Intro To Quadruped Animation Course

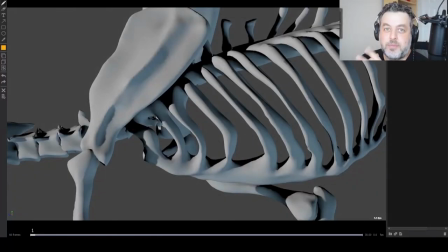We'll move on to the next one. All right. In this section, we're going to talk about the front legs for a quadruped walk cycle.
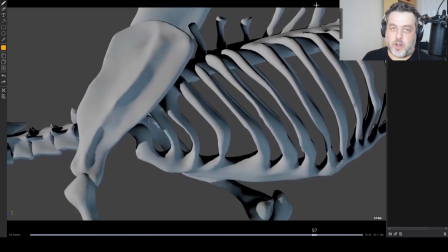As I mentioned before, the scapula and the arms aren't physically connected by bone to the body of the animal.
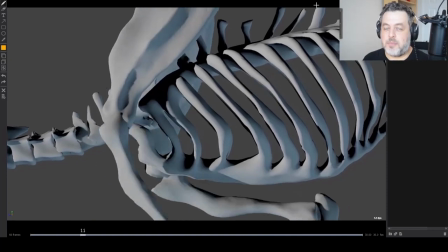It's really just held together by meat and muscles and other stuff.
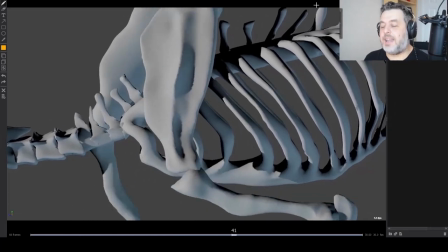So it allows for a bigger range of motion and it allows for great suspension when landing and other types of activities.
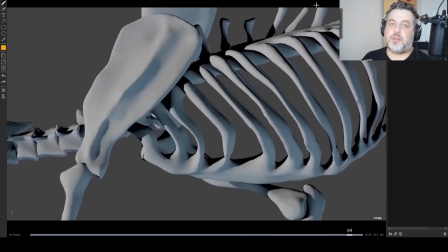And when you're doing a walk cycle, you really want to rely on the movement of your scapula and your legs a lot more than the movement of your chest.
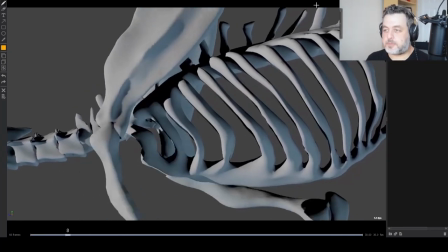There are two major landmarks to worry about. The first one is what I call the scapula pop.
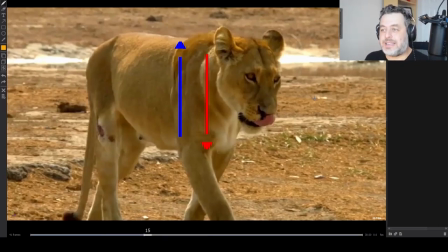I think everybody does. It's very apparent on cats. It's less noticeable in other animals like cows and horses, but it's still there.
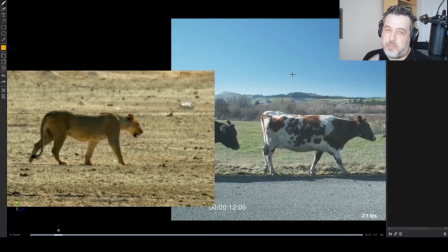And it's one of those things that I think if you feel like it's missing a little bit of weight, it's okay to embellish it a little bit if it's appropriate, even for the animals where you're not noticing it as much. And hopefully the skinning too, some scapulas will be simmed later with a muscle simulation.
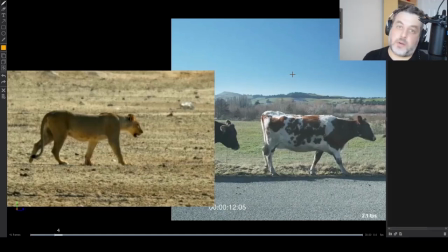And so that'll really show up properly, but certain productions, they don't have that budget. And so the skinning is a little problematic for the scapula. That's an important thing as an animator to give feedback on if you have that opportunity. Because it will hurt, you'll do everything right, but you won't be getting the visual feedback you need.
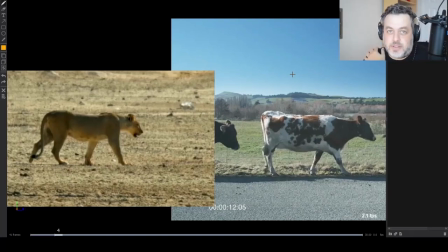So you do want to see some kind of scapula articulation under the skin if you're dealing with quadrupeds. It doesn't matter if it's cheated or simmed, as long as you can get that, that's an important point to kind of discuss with your teams.
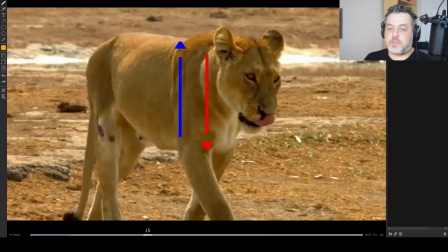The moment that matters the most for the weight,
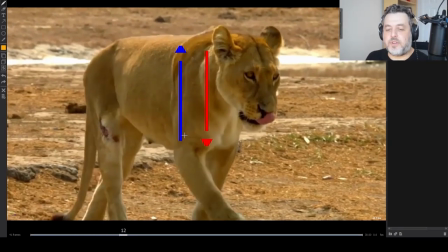one of them anyway, is the moment very similar to the back legs, when the front foot's about to plant, as soon as it plants, right there,
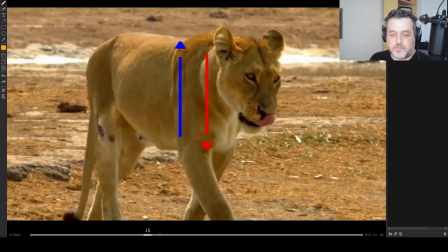the chest needs to sink down for just a couple of frames before it can lift. The other moment is that the scapula has to pop up while that's sinking down.
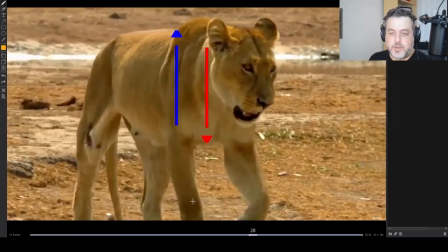If you kind of play this a few times, boom, boom, that movement, that movement is really important.
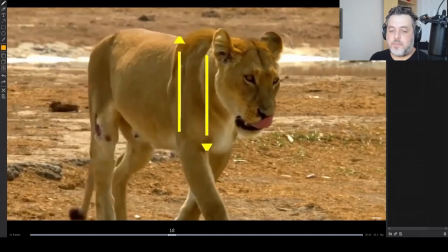Chest down, scapula pops up. When quadrupeds are walking, they don't really, it depends on the size of the animal.
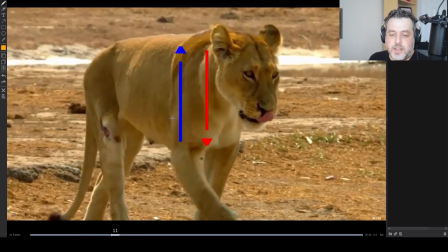Of course, some animals are a little different, but in general, they'll start to straighten their leg out as they approach.
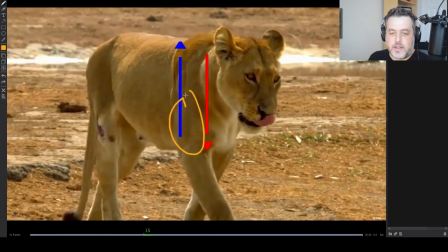And then once they plant, they'll stiffen up their legs, their front legs, excuse me.
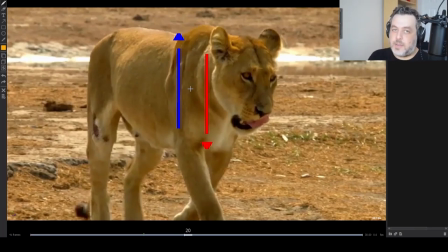And that's what'll take the weight. It's not the same as the back. You'll see a lot more compression there. The front legs will tend to stiffen up and the scapula will take all the weight and the body will sink down into that.
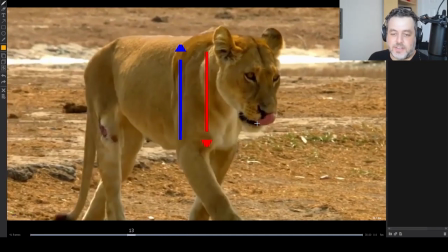It's sort of like they're temporarily turning into stilts. Their legs, legs, legs, then stiff stilt.
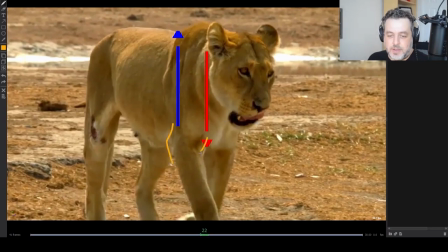And you'll see that this relationship here doesn't change too much. Again, there's exceptions everywhere in the animal kingdom, but as a general rule to think about, this is kind of the way they act.
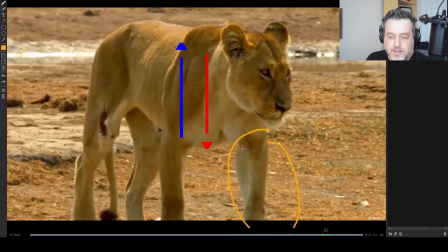And it stays pretty stiff until the scapula releases the weight, then it shifts over, and then it comes back into an articulating leg.
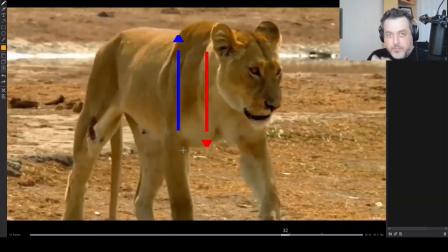That's a pretty important feature, that scapula pop and this idea of stiffness, right?
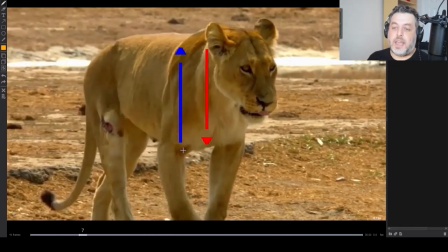Another thing that will happen that can sometimes help with the weight if your rig has this ability is from a front view,
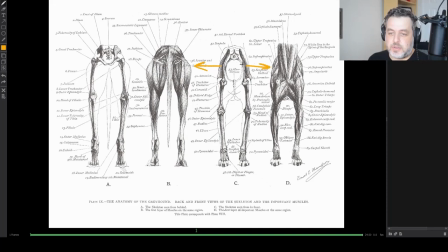the scapulas can actually spread out to allow space for the chest to fall into that cavity. So they'll open up and close and open up and close to make room for the chest to sink in. That opening up, like actually translating the scapulas away from the body, that is super helpful if you have that in your rig.
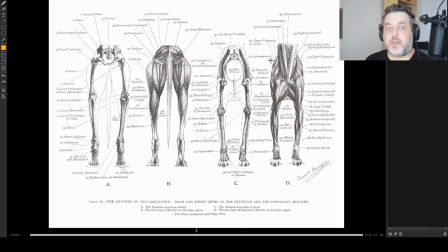Again, I would keep it very subtle. You don't want to go too crazy with this, but a little bit of that is pretty good.
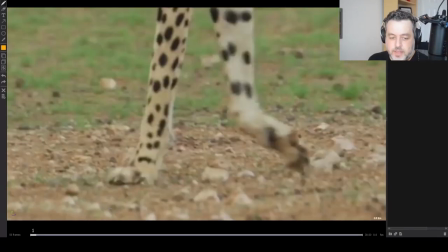The next major feature that I think is pretty important is the hot compression. In the back leg, the hot compression is affecting everything in the sense that everything feels like it's collapsing and everything is compressing a bit. For the front legs, this in conjunction with that stiff leg and the scapula pop is what makes it feel weighty.
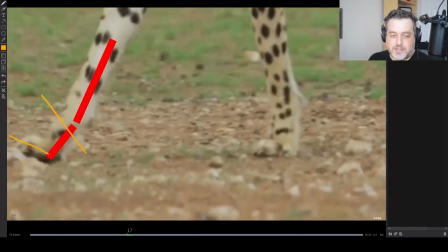What you'll see here is as it lands, this will open up and it'll sink down a little bit.